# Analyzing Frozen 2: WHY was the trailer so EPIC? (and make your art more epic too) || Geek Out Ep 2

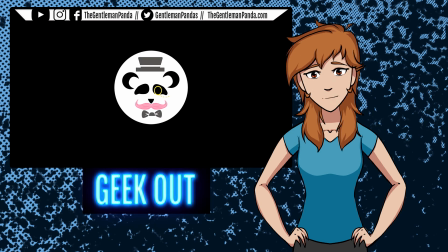(0:06)
Welcome back to another episode of Geek Out. Thanks for joining us. For this episode, we're going to be pulling it all together from the previous episode.
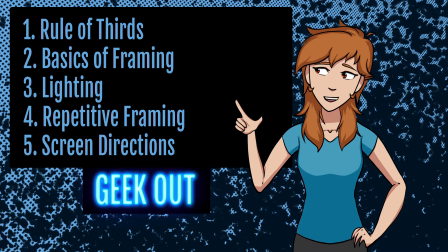(0:13)
The 5 fundamentals that we covered last week are rule of thirds, basics of framing, lighting, repetitive framing, and screen directions. With those in mind, let's dive in, no pun intended, to the trailer for Frozen 2, because it's actually really good.
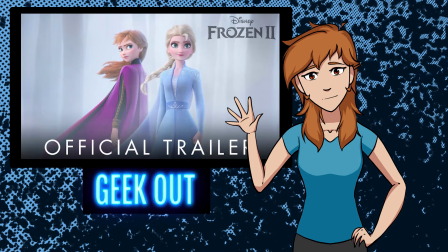(0:28)
Whether you like Frozen or don't like Frozen, they execute the fundamentals really well.
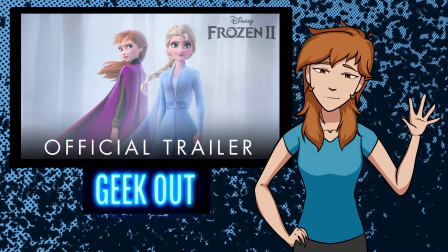(0:33)
We're only looking at the first section of the trailer. It's less than a minute of footage. I think it's about 30 seconds. If you missed last week's episode, I highly suggest you get caught up before digging into this week's episode.
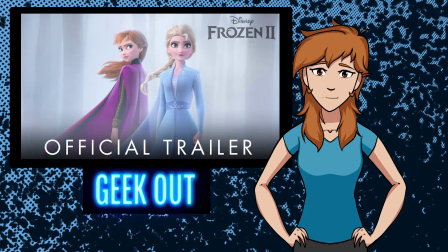(0:44)
So the links will be in the card and in the description below, because we're going to be talking about those 5 fundamentals in practice in one sequence.
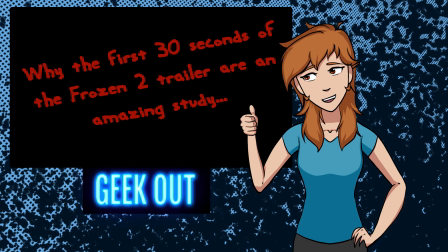(0:52)
So without any further ado, here are why the first 30 seconds of the Frozen 2 trailer are an amazing study.
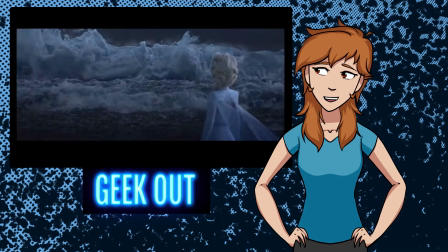(1:00)
So first off, let's start with setting the scene, right? This is the first thing that you're going to see when this trailer plays. Lighting. Let's start with lighting. This sequence already has its own tone with this dark, ominous kind of lighting that's happening here.
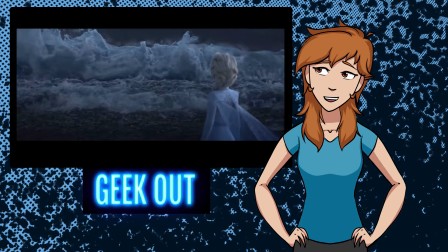(1:16)
So it's already setting a great emotional tone based on the values within this scene, right?
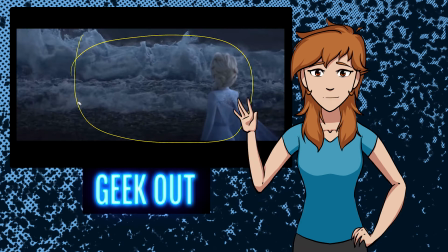(1:22)
Nothing is getting anywhere close to white. The lightest we have is Elsa and her hair, like the tips of the water will sometimes get kind of a light gray.
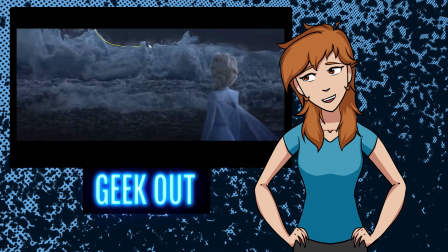(1:32)
The whitest whites that we have, right, versus the blackest is happening up here. It's creating contrast, right? It draws our attention to this contrast that's happening here. She isn't moving much. The water is what's moving, so of course that's going to draw our eye in.
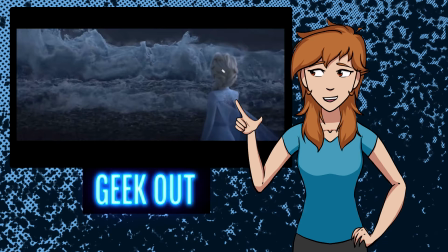(1:48)
The other thing that we want to talk about, again, for a fundamental, is screen direction. Notice that she is facing towards the left, so she is going to be fighting against this current. As we said earlier, the tone and the emotion of this inner struggle for Elsa is being visually showcased with her screen direction,
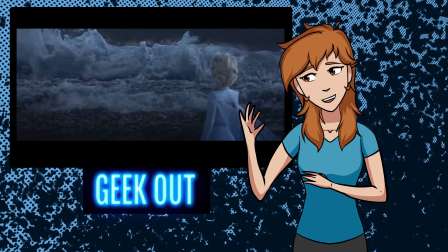(2:04)
as she is struggling against the current. Alright, so we already have a good setup between the lighting and the screen direction.
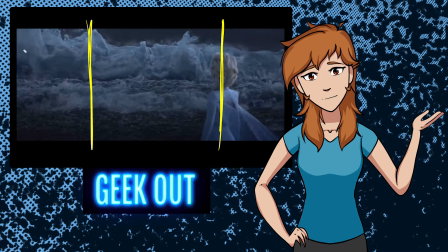(2:11)
Let's start taking this apart. Alright, rule of thirds. We have Elsa standing within one of the thirds.
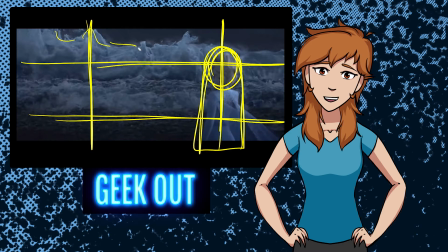(2:17)
Her face is on the point. Notice that a lot of the big water waves happen over here to balance that.
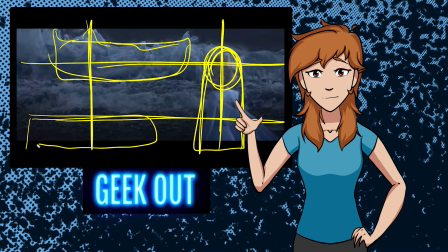(2:24)
Notice also how much darkness is happening here, which kind of counterbalances.
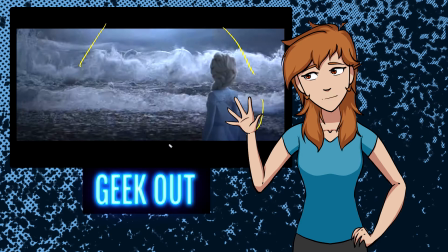(2:29)
Notice that the lightning hits right in the center of the frame. Notice that it dies off on the edges, so it brings your attention really to the middle of the frame.
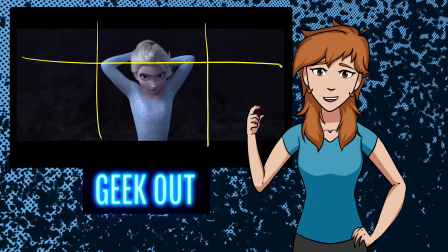(2:38)
So, rule of thirds again, right? We talked a little bit about rule of thirds when you have only one subject, that we can put it right in the center of the frame.
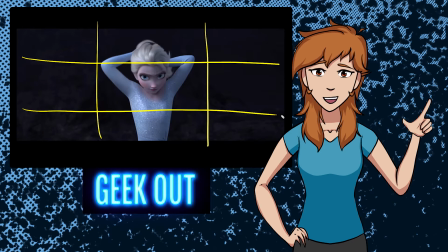(2:46)
What does it do for this sequence? Well, it definitely allows Elsa to feel very lonely. She is surrounded by black. She's surrounded by darkness. Really works well to paint this idea of loneliness.
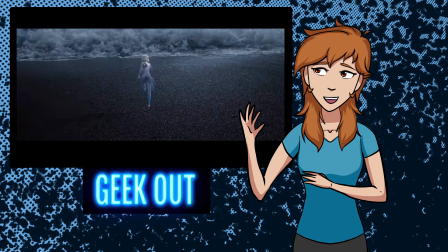(2:59)
Next, Elsa is running to the water. Notice the repetitive framing has been broken. The other sequences were very stable.
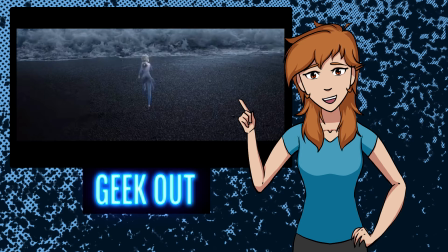(3:05)
She didn't move much. This is the first big movement that's happened. So because of that, notice that the camera is actually moving as she is moving.
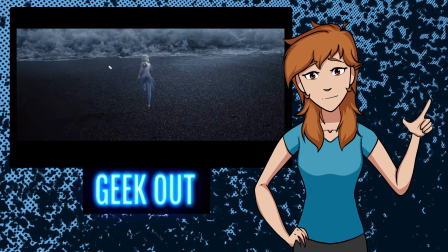(3:14)
It builds the excitement. The first 2 shots are very flat as far as perspective goes.
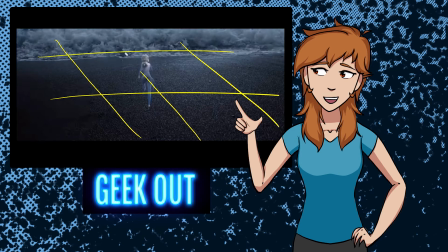(3:19)
This is the first one where we get her running at a diagonal, right? We're kind of breaking up the stability from the previous shots with this moving camera plus her running diagonal. We do rule of thirds though. Notice that she lives within that middle third once again.
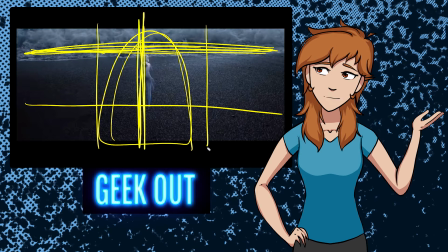(3:33)
Also notice that the water pretty much lives within the top third of the camera. Elsa's movement pattern draws a good diagonal through the center of the frame.
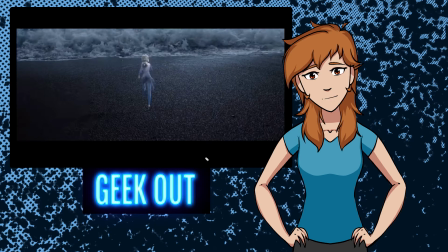(3:41)
Adds interest. There's a lot of different pieces that are happening here to add tension and interest to the flat composition that we previously had.
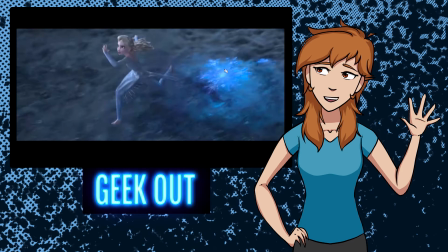(3:50)
So this camera, she jumps in and is running across the water, right?
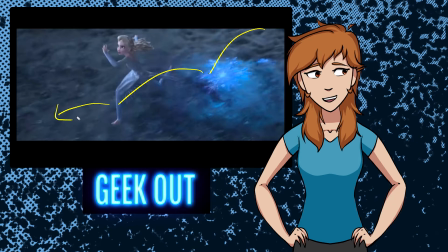(3:55)
I think this is the first time we've seen her run across water. Didn't we see her run across ice in the first one? I don't know. I could be wrong. Notice repetitive framing again. Totally different camera. Closer in, and we also get the front of her. We get to see her face. Notice that she is still running towards the left side of the frame.